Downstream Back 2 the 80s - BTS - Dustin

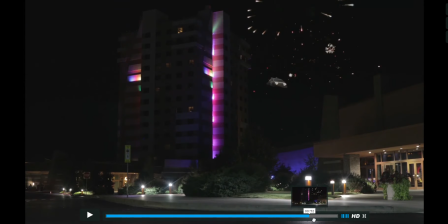[16:22]
And then as it comes toward the camera here,
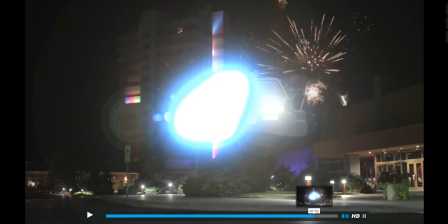[16:26]
it starts to do its transition into a different time.
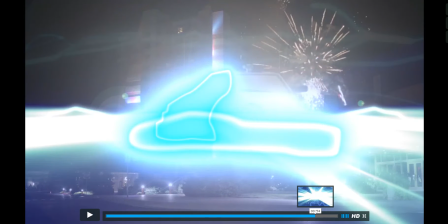[16:32]
So it's got those lightning effects that happen to it, and then of course it takes the white out to transition us into the next spot.
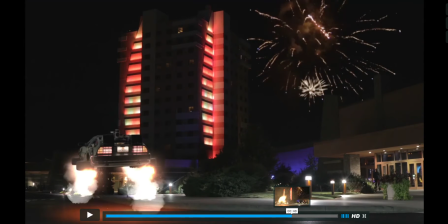[16:39]
So I'll roll through that whole thing again. And again, we couldn't stop anything that was going on here.
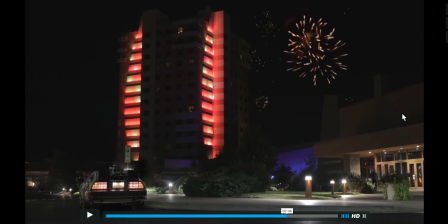[16:44]
So yeah, there's people walking through that are actually going to the casino that night. I mean, there's real stuff happening all around us that we can't do anything about as far as stopping it. So we just had to work with what was already happening at the casino to pull this off.
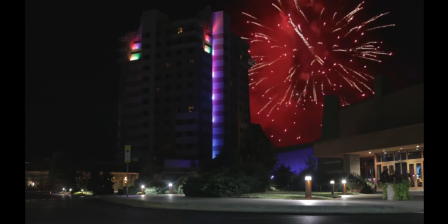[17:03]
The sound effects here are all crazy.
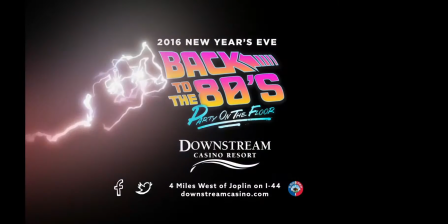[17:10] Great Scott, that's a lot of winnings.
Yeah, so there you go.
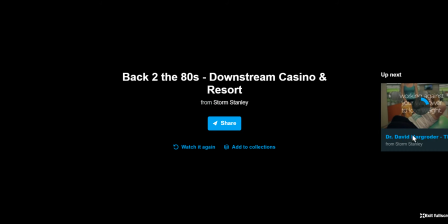[17:15]
The very end of that
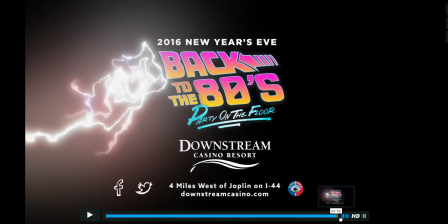[17:19]
spot was something that we added at the very, very end as well, with the lightning that transitions us out, so it actually closes the commercial.
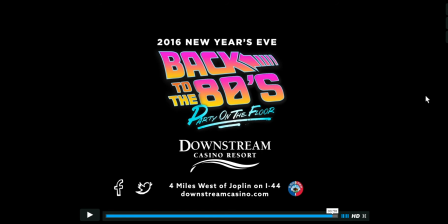[17:27]
And this is the 60-second version. We had to compress it to a 30-second version for broadcast television as well, which cuts a lot of the story out. So we're really happy that the 60 is out there on digital and that people are actually seeing it, because there's so much more storyline and so many more cool elements there.
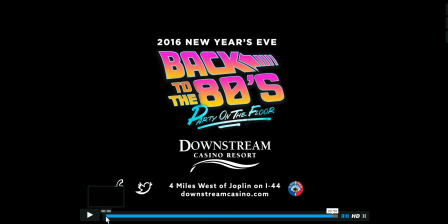[17:44]
But let me play it for you one more time, and then we'll hear from Shane Ross and Matthew Stanley.
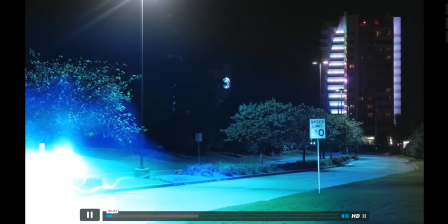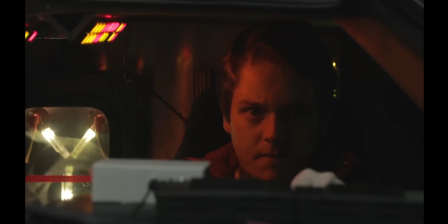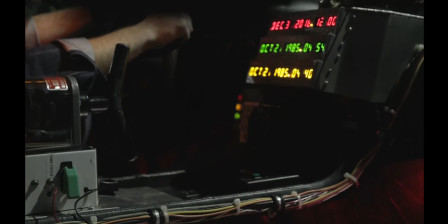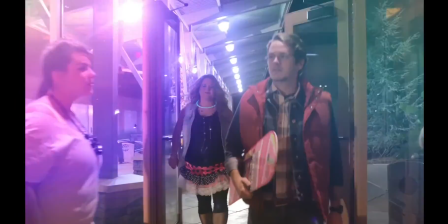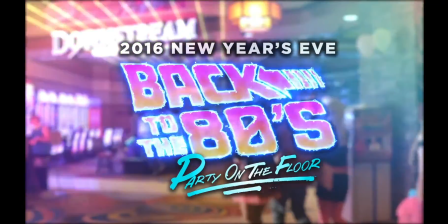[18:11] Go back to the 80s this New Year's Eve at Downstream Casino Resort and win a share of over
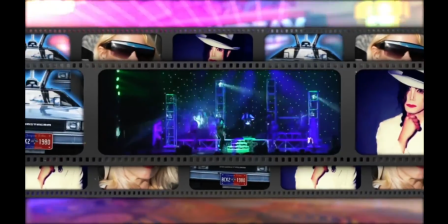[18:19] $75,000 in cash and Q-Play. See the closest thing to the king of pop?
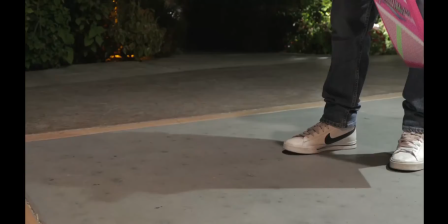[18:24] It's a party, Marty. Come on, Marty.
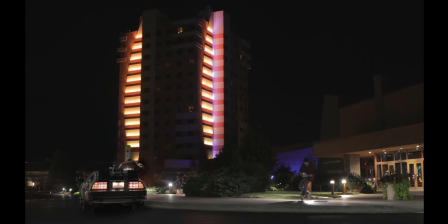[18:29] Doc, I won!
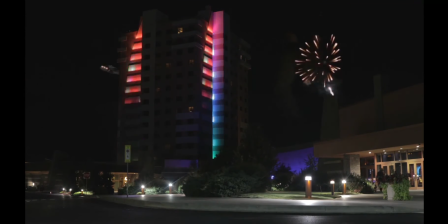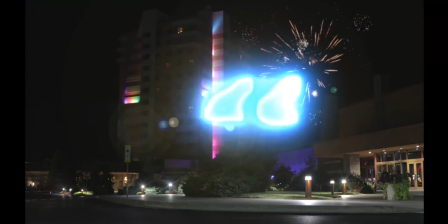[18:43] Great Scott, that's a lot of winnings.